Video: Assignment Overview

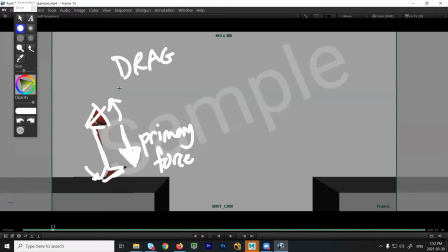It's whiplash, right? You would be pulled one way or the other. So I'm dragging up. So I'm going down and falling. I'm dragging up. And what that means is when the base hits, right? So at this frame, the base of the lamp has now stopped, right? It's gone from being on edge.
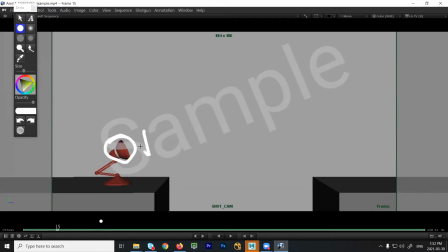It's now landed completely flat, but the head is still following through. So again, because the difference is the base has hit the ground, the head has not, right?
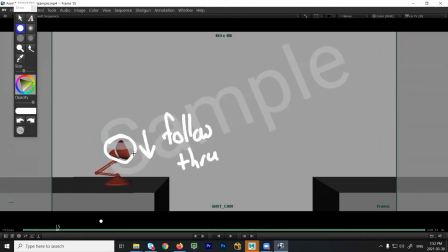So it's still falling. It needs to slow down. So it takes some time. The base hits the ground and stops right away, but the head of the lamp needs a few more frames to follow through. And then here I have a little jump, but this jump is more of a little hop.
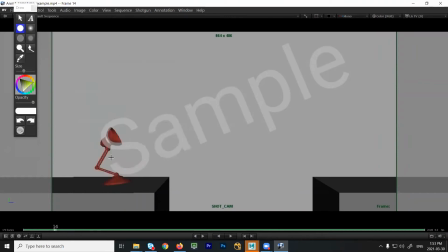It's not the same jump you'd get with something like this. We're not leaping into the air to jump across yet. So it's a little hop, but even here, you can see with this little hop, what happens is I'm letting the head now leads, the head is leading and the base is following.
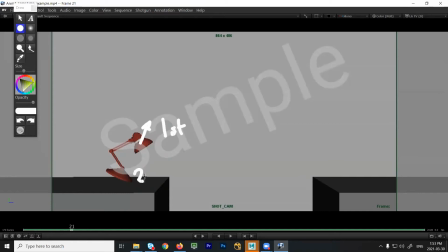So this is the first thing and then this is the second thing. So they're timed differently. The base will stay on the ground a little bit longer and then the head will go up. And then for the landing, I switch over. Now the base leads, so this is the first thing and then this is the second thing.
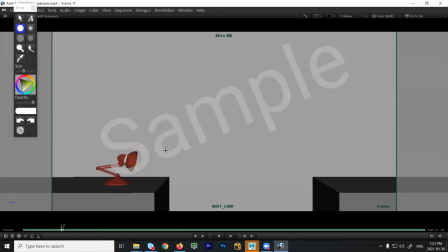So they're not timed to be exactly the same. So that's when you're using drag, overlap, and follow through so that things feel more organic. All right. But each one of them you could think of as basically two bouncing balls that are joined together with a chain, right?
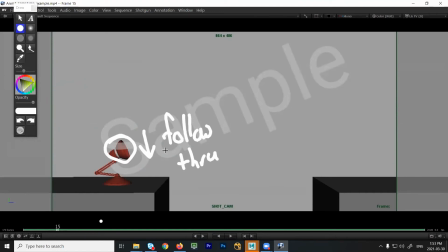So they're joined together, but one will lead and it will pull the other one up. One will lead and the other will drag the other one down. So that's how we get that sense of connection between the two, that there's this link between them.
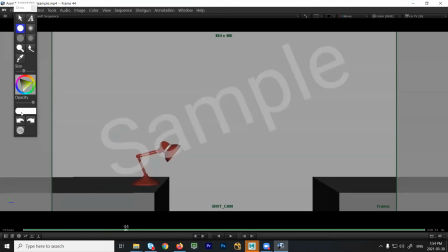Now, the other thing that's different about this assignment is we're introducing a little bit of one of my fun principles here, a little bit of acting, or better yet, performance. Okay, so for the character to perform, to act, right,
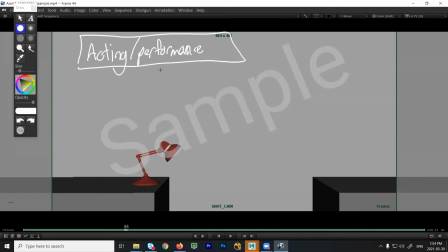really what we're trying to show, right, more than anything is thought. I need to show this character thinks. Okay, and that usually means I need time.
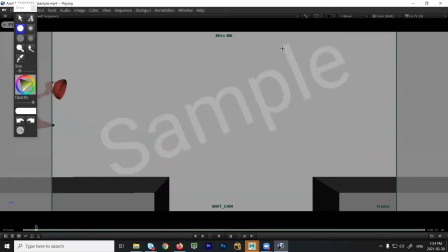So when we look at this at speed, character comes in and drops and then looks. Okay, so what's happening here is they stop moving, but it's very clear they're looking. They're looking at this, and what I want people to imagine is that there's a little thought bubble in here, right?
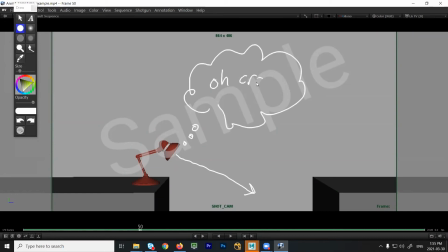This is, oh crap, right? Death, right? That's not good. And what I want to do is just to make sure the audience really gets it, is then I have the lamp look, right?
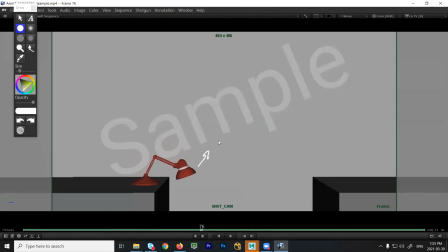And this is like, you know, what you think I'm thinking. You tell me, what do you think the lamp is thinking right now?
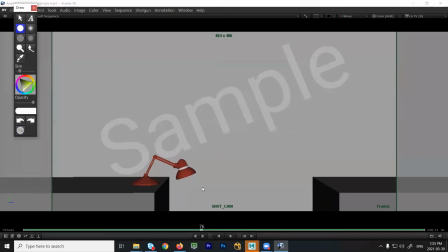No way. Huh? Very tall. Danger. Right. So it might be thinking, that's far, right?
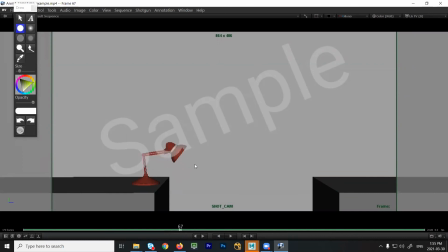Big drop, right? But it's very clear, right, that the lamp is aware of the situation. It understands, right? And the way I'm doing that is I'm taking these moments here. So what I'm doing is I'm having the character hold and look at the problem.
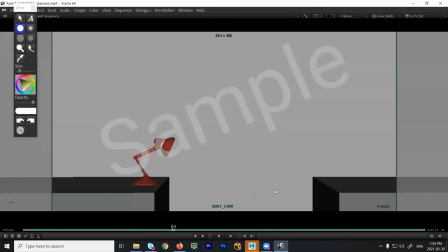So they look at the problem. They really look at the problem, okay? And then I have them look up, right?